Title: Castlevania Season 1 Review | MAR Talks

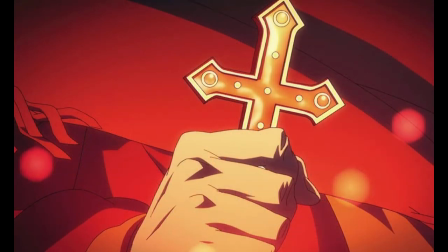Even one with basic knowledge of history knows that religion, and in this case Christianity, has persecuted people simply for being different, using said differences as sole justification.
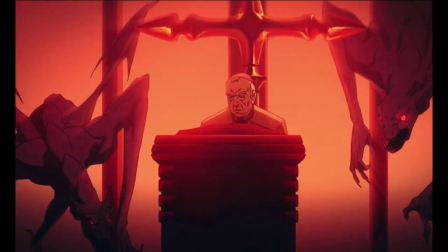This phenomena I call othering. When one is othered, especially to the point where the persecuting group views them as subhuman, it becomes easier to hurt them.
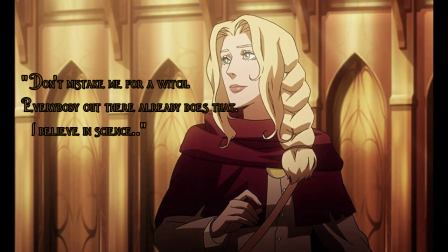Lisa's othering is the first main example. Lisa's goal was to be a true doctor using science over superstition to heal. That alone would place Lisa at odds with the church, especially if by doing so Lisa pulled a Galileo and contradicted scripture.
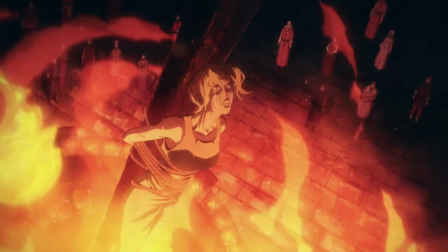Add in her gender and it's no surprise the church had her burned for witchcraft. Heaven forbid a woman contributes to society outside the norm. That leads to ideas and thinking.
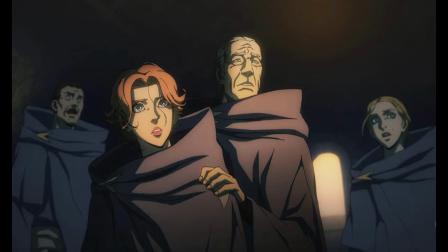The Speakers are another group that are othered. Nomadic, with ancient knowledge of prophecy and the supernatural, they are shunned by society. Despite this, the Speakers remain, doing their best to try and aid the people during Dracula's wrath.
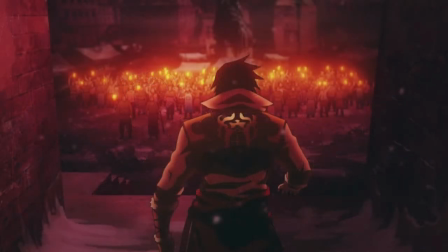This almost leads to their undoing, as their presence and history leads people to blame them for said wrath. The othering begins as whispers but soon evolves into a full lynch mob. It's only Belmont's intervention that prevents a completed lynching.
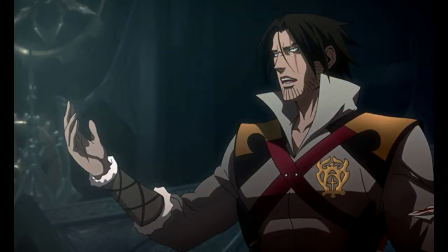Speaking of which, Trevor Belmont, the heir and last member of the Belmont family, is also othered. Known for researching and fighting the supernatural, the Belmont family was turned away by the church.
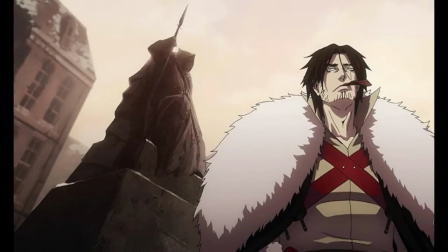As the old saying goes, study evil long enough and one will be corrupted by it. While Trevor hasn't succumbed to evil, that doesn't prevent the people from hating and cursing his line.
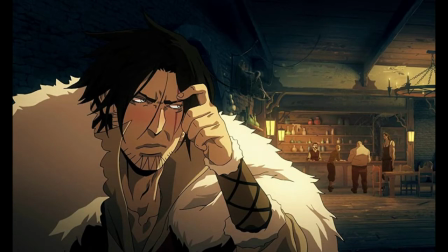Like the Speakers, they are blamed for the disaster, but theirs is twofold. House Belmont is blamed for not slaying Dracula and bringing the evil down upon them.
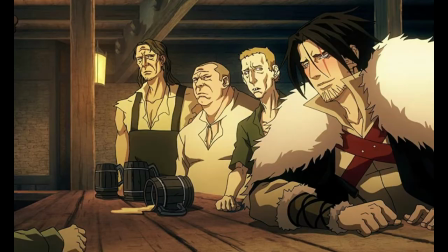When people are afraid, they'll point the finger anywhere. This doesn't stop Trevor from doing his duty.
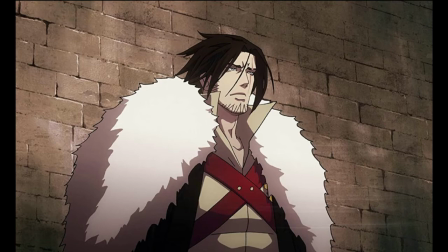While he comes across as nothing but a drunken shadow of his former self with moments of lucidity before this, The rally shows Trevor's true nature.
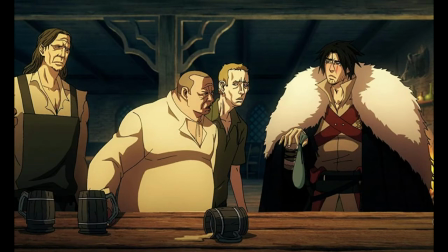Trevor is beaten during a bar fight, threatened several times by the clergy, and risks death for interfering to save the speakers in the city, but he still does so.
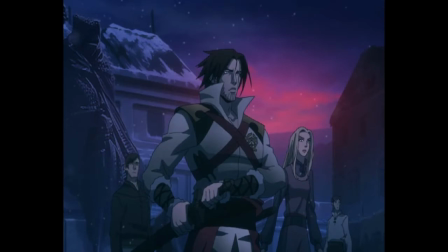It is the Belmont way. Trevor rallies the city, saving their souls for the moment.
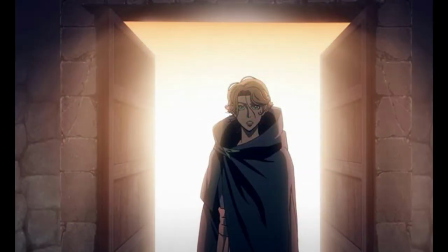Outside one line about P. Beer and her witchcraft refutation, there's not much for me to say about Sifa other than her status as the group's mage.
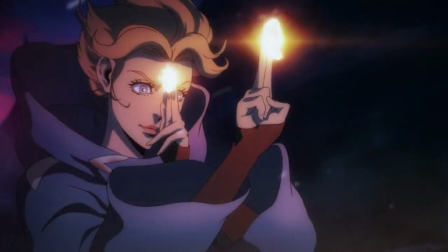Debuted excellently in the fourth episode, Sifa aids Trevor in his mission to protect the city. Sifa's casting doesn't feel like spam, requiring focus and hand gestures. One looked like a basic Naruto hand sign,
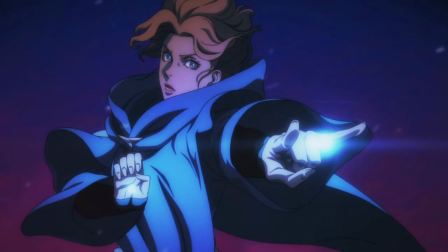but Sifa's use of the horns made me grin. given its association with the greater Dracula mythos and warding off the evil eye in Eastern Europe,
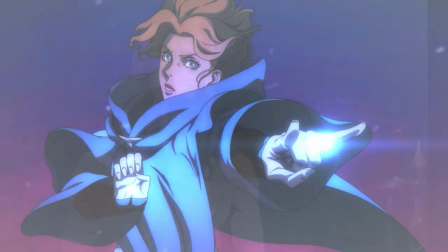it is appropriate to use while casting white magic. Alucard is handled just as well as his father.
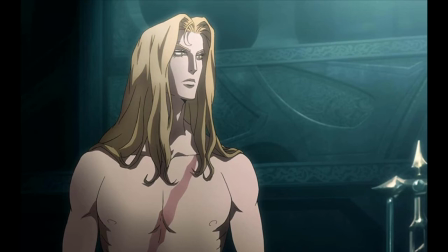Only shown once before the finale, his awakening is his proper introduction.
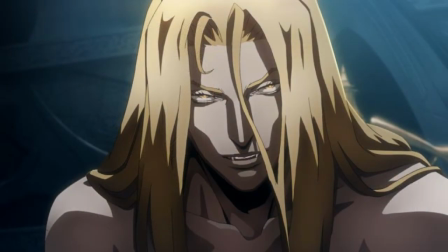The audience knows who he is and can presume why he's in the coffin, which amplifies the tension between the damn fear in Trevor.
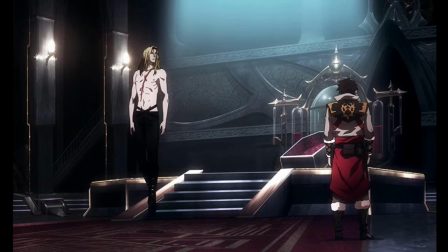This tension boils over into a fight. Even though I haven't played part three, this strikes me as a necessary creative liberty.
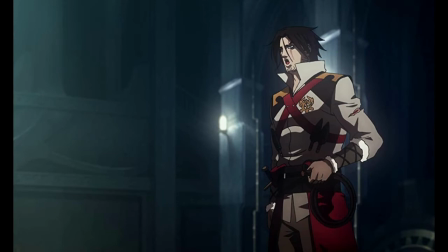Trevor is tasked to slay vampires and assumes Alucard is his father, while Alucard will not suffer his disrespect.
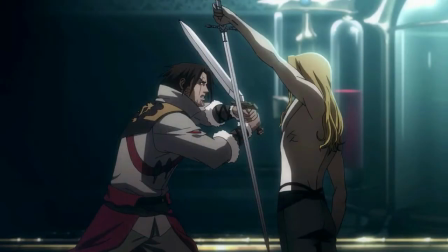Cathartic for the former and a warm-up for the latter. From the few clips of later episodes I've seen, it could be called a bonding moment, even if it could have ended in genuine bloodshed.
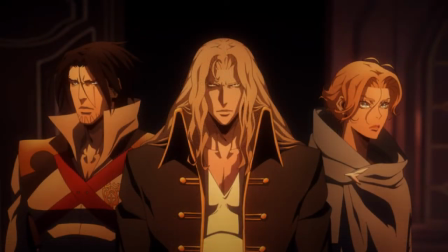Either way, it ends with our party set and on their way to track down and slay the count. Their initial banter makes my inner larper grin and I look forward to hearing more in the subsequent seasons.
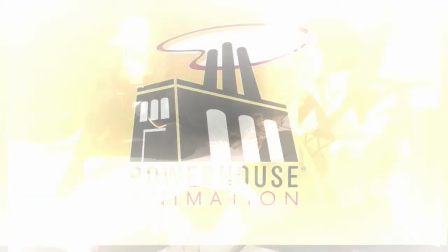I know there's some loving cursing involved. Powerhouse Animation did a great job.